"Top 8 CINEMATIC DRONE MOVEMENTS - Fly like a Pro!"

Hey folks, what's cracking? Welcome back to my channel.
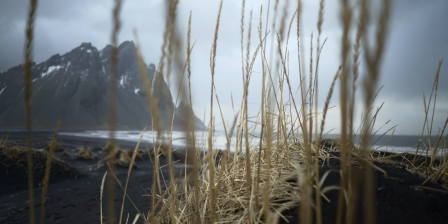I'm Joey Helms, and in this video we will talk about the sickest movements that will definitely
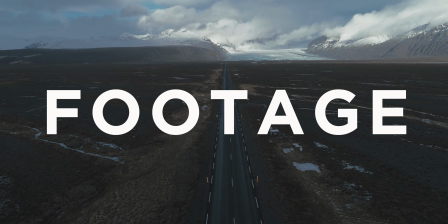100% up-level your drone footage. Let's jump right into it.
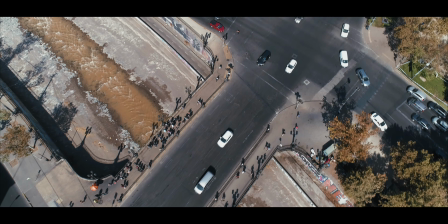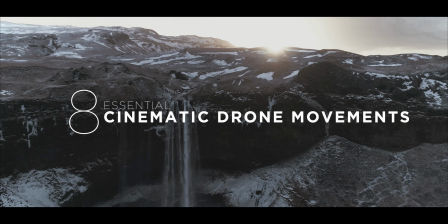You may have seen last week's video where I go into the top 7 tips to achieve cinematic drone footage. If not, I'll recommend checking it out after this video. I will link it up here as well in the description. But in this video, I will share with you the 8 essential aerial shots that Hollywood is using that you can easily achieve with your own drone. Just like that. Sounds like a plan?
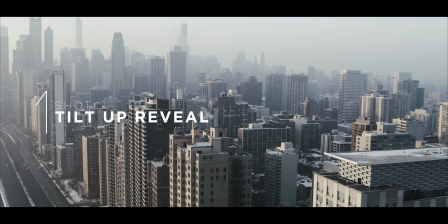Alright, cinematic drone shot number 1 is the tilt up reveal, also look up shot called.
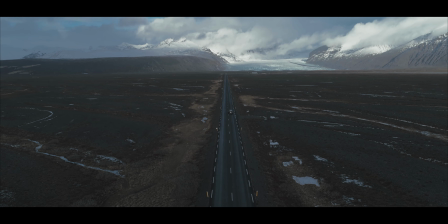It is the perfect way to open a video or a new sequence to introduce a new location or a subject,
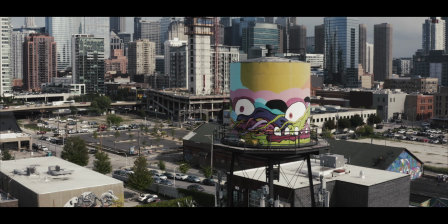as it allows the viewer to gradually decode the scene as the camera tilts up. And it's super easy to pull off. You just tilt your camera downwards, fly forwards or backwards,
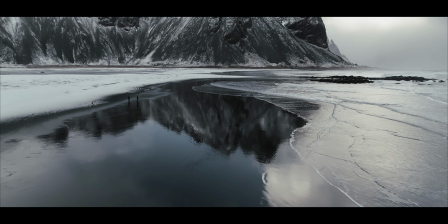and then slowly move up the camera so that the image and the scenery basically reveals itself. A slight alteration of this shot is the tilt down reveal. Luckily, the newer drones can tilt up their camera by 15 degrees,
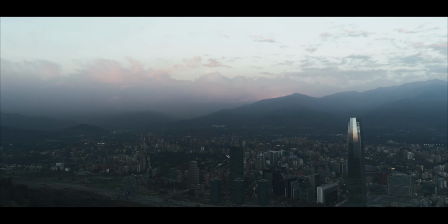so you can start your shot looking up in the sky and then revealing your subject coming from the bottom.
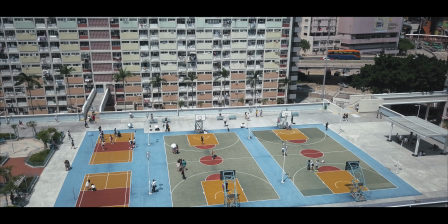It's a nice little alteration.
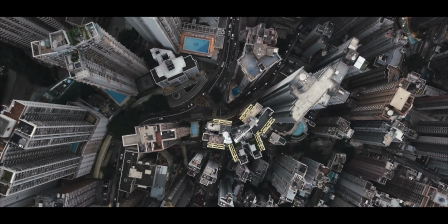The second shot is the top-down shot, also called bird's eye view or spy satellite. No question, this is by far my favorite shot.
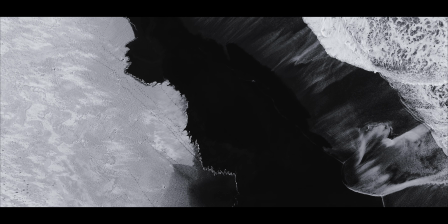It allows you to create an abstract image that kind of challenges the viewer to decode, but also allows you to create symmetry and gives you just an angle that is so unusual and unique.
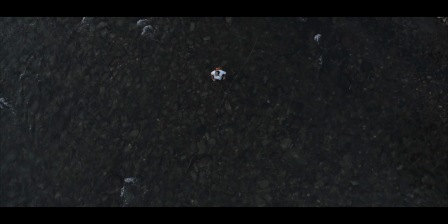And it's again super simple to achieve. Just point the camera straight down and add some simple motion.
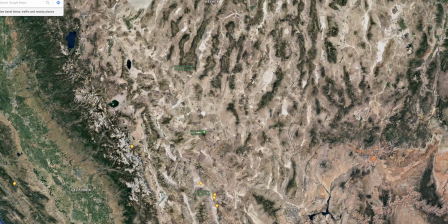A little pro tip, use Google Maps and their satellite imagery because it allows you to scout out easily locations that look visually intriguing from top down. It's a really nice way to save your time and battery and find really intriguing locations.
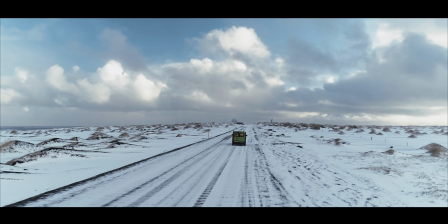You're my music, but you tear me to pieces. So where does it come from?
Third is the tracking shot, where you basically follow a subject along the way.
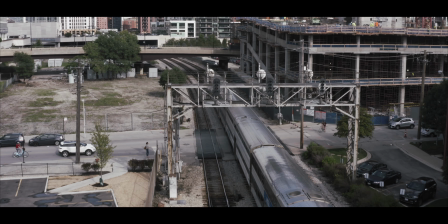This can be shot from behind, from the side, from the front, any level, even top down.
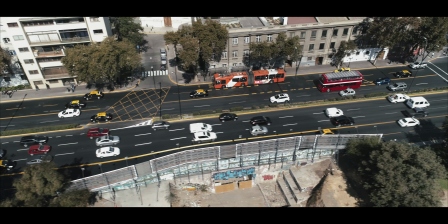But the key is to follow the subject along the journey. This shot is a little bit more advanced if done manually, because you have to move the drone as well as keep the subject framed as you like it. But don't frown upon it, because most of the modern drones have various
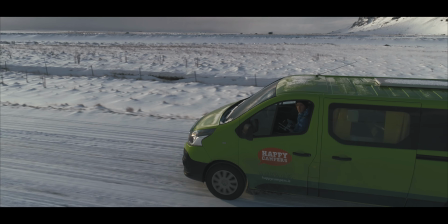tracking modes that automatically enable you to follow a subject and track it by just pulling a box around it or following the controller.
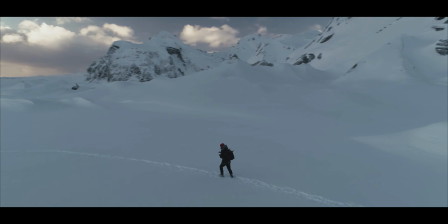It is really easy to achieve these days, and I think it's a very powerful shot as you can show your subject moving through the scene and add a lot of dynamic to it.
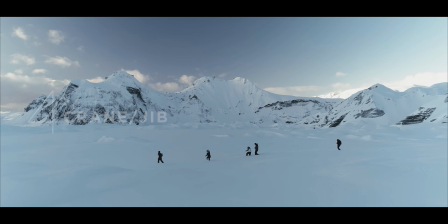Fourth one is the crane shot, or also called the jib shot,
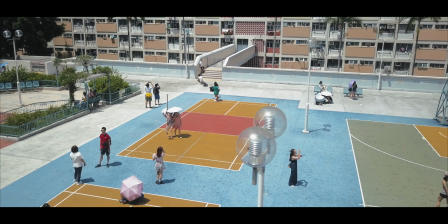and it is basically just emulating what a crane does on set,
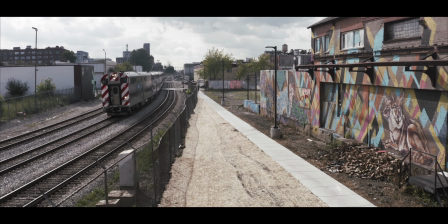and especially raising the camera angle above the eye level and following the subject or revealing it. Very slow motions work here best. Next one up is the backwards reveal shot, also pullback shot called. It is an amazing tool to build up your scenery by flying
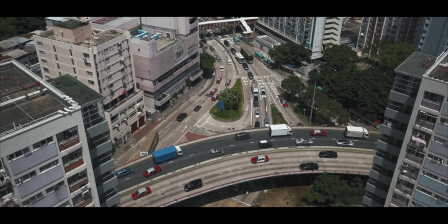backwards and revealing more and more of that scene, of that landscape. Obviously, this shot is even more impressive if you fly close by a subject.
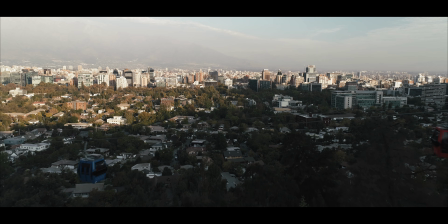Again, just be careful, always safety first, and you don't want to harm anyone.
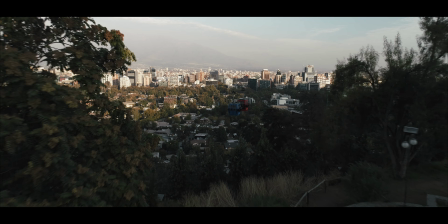But to make this easier, you can also shoot these shots flying forward and then reverse it in post, as long as there's no subject moving in clearly one direction, because you don't want to have someone biking backwards. That would just be weird.
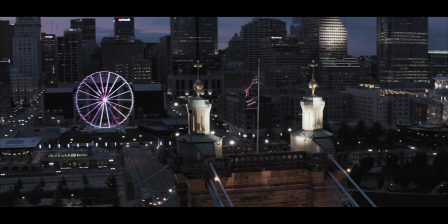Alright, shot number 6 is the orbit shot, and similarly to the tracking shot,
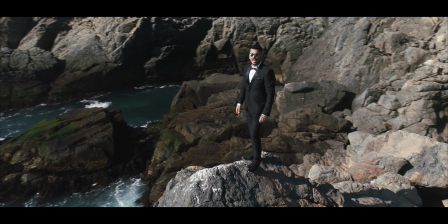it is a little bit more of an advanced kind of shot if you do it manually,
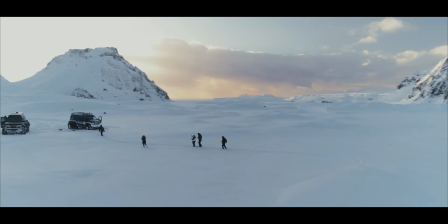because you have to keep your subject in the center and literally orbit,
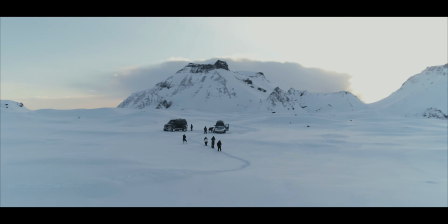fly around it. But again, most drones like the DJI ones have modes where you can
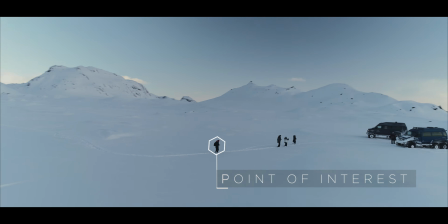automatically orbit around the point of interest, is what they call it on the DJI drones, and create really cool, intriguing, dynamic shots that not only show your subject but also the environment around it,
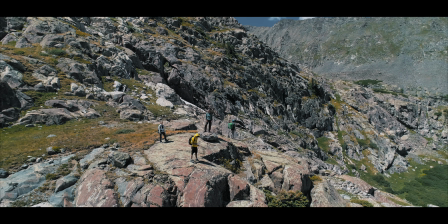and gives a great sense of scale as well. So it puts a lot of energy into your shots.
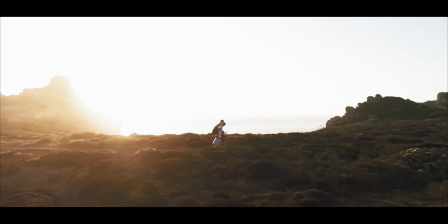Shot number 7 is the low altitude shot, or the dang it, I have to find my drone somewhere in the field shot.
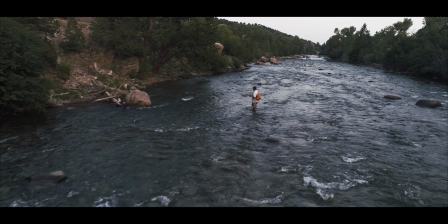There's no doubt that with this kind of shot you can create a sense of speed and
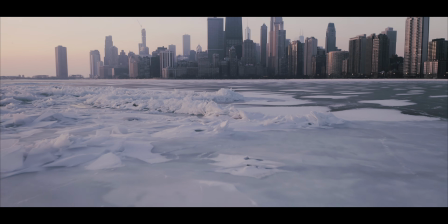dynamic as you are rushing over the landscape really low.
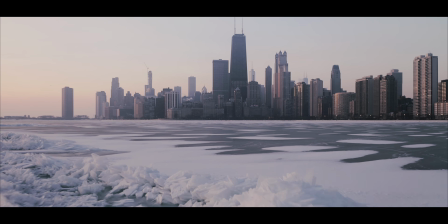It is also a great visual contrast because most people fly their drone very high up, but there is definitely a huge value also flying low, similar to the jib shot, where you can achieve very interesting viewing angles by just flying fairly low.
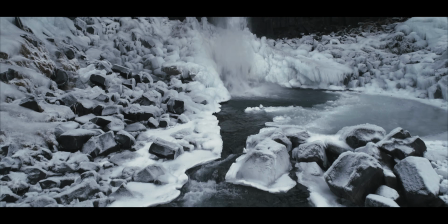But let's say you fly over ice and then you fly over water,
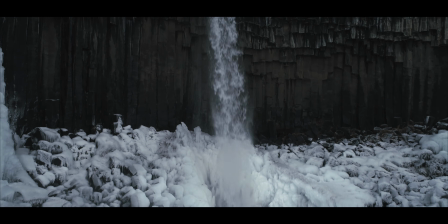where people first think it might be just a simple camera movement, but how on earth did they transition from land to water? So this is when you actually can really achieve surprise effects through your drone footage.
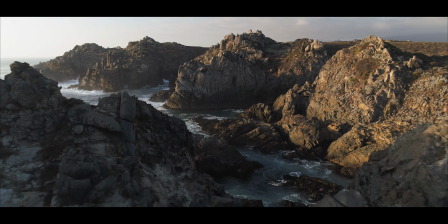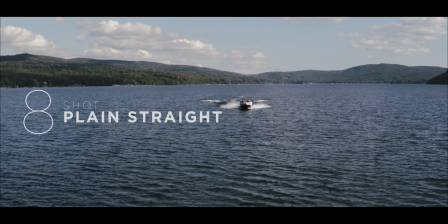Last but not least, shot number 8 is flying just plain straight. There's nothing wrong with this. It's very simple. You just go straight ahead.
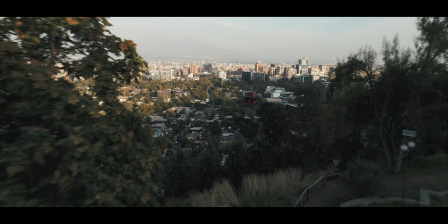It usually works very well as you are shooting a little bit of a slower scene with slower paced music,
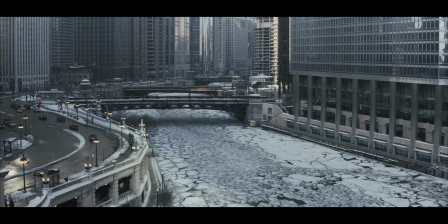and is again very much used also in Hollywood to establish a shot as well, to just show what the environment is like.
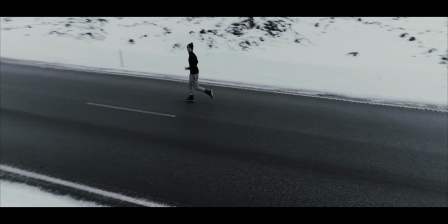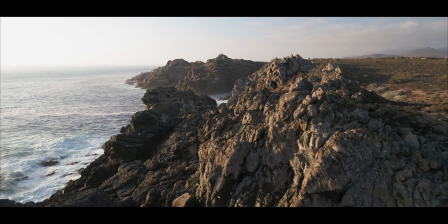There you have it, 8 key shots that you can pull off today to achieve cinematic drone footage. I want you to let us know what was your favorite shot and what are you using most often, and are there any movements that I haven't mentioned? Let us know in the comment section below. If you enjoyed this video, please smash that like button, and obviously if you haven't done so,
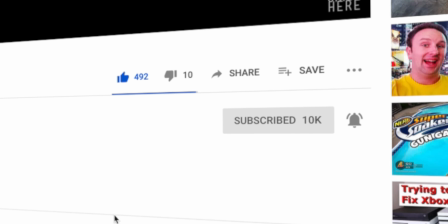please hit subscribe and the bell to get notified for new uploads. There will be more coming. I just got a new camera. In fact, I'm filming on it right now. It is a cinematic camera and I want to talk about it. I won't reveal which one it is. Maybe someone can guess it. Let us know in the comment section below as well. But with that, I'm out of here. Take care. Thank you so much for watching, whenever you are around this beautiful planet. Have a good morning. Have a good night. Bye-bye.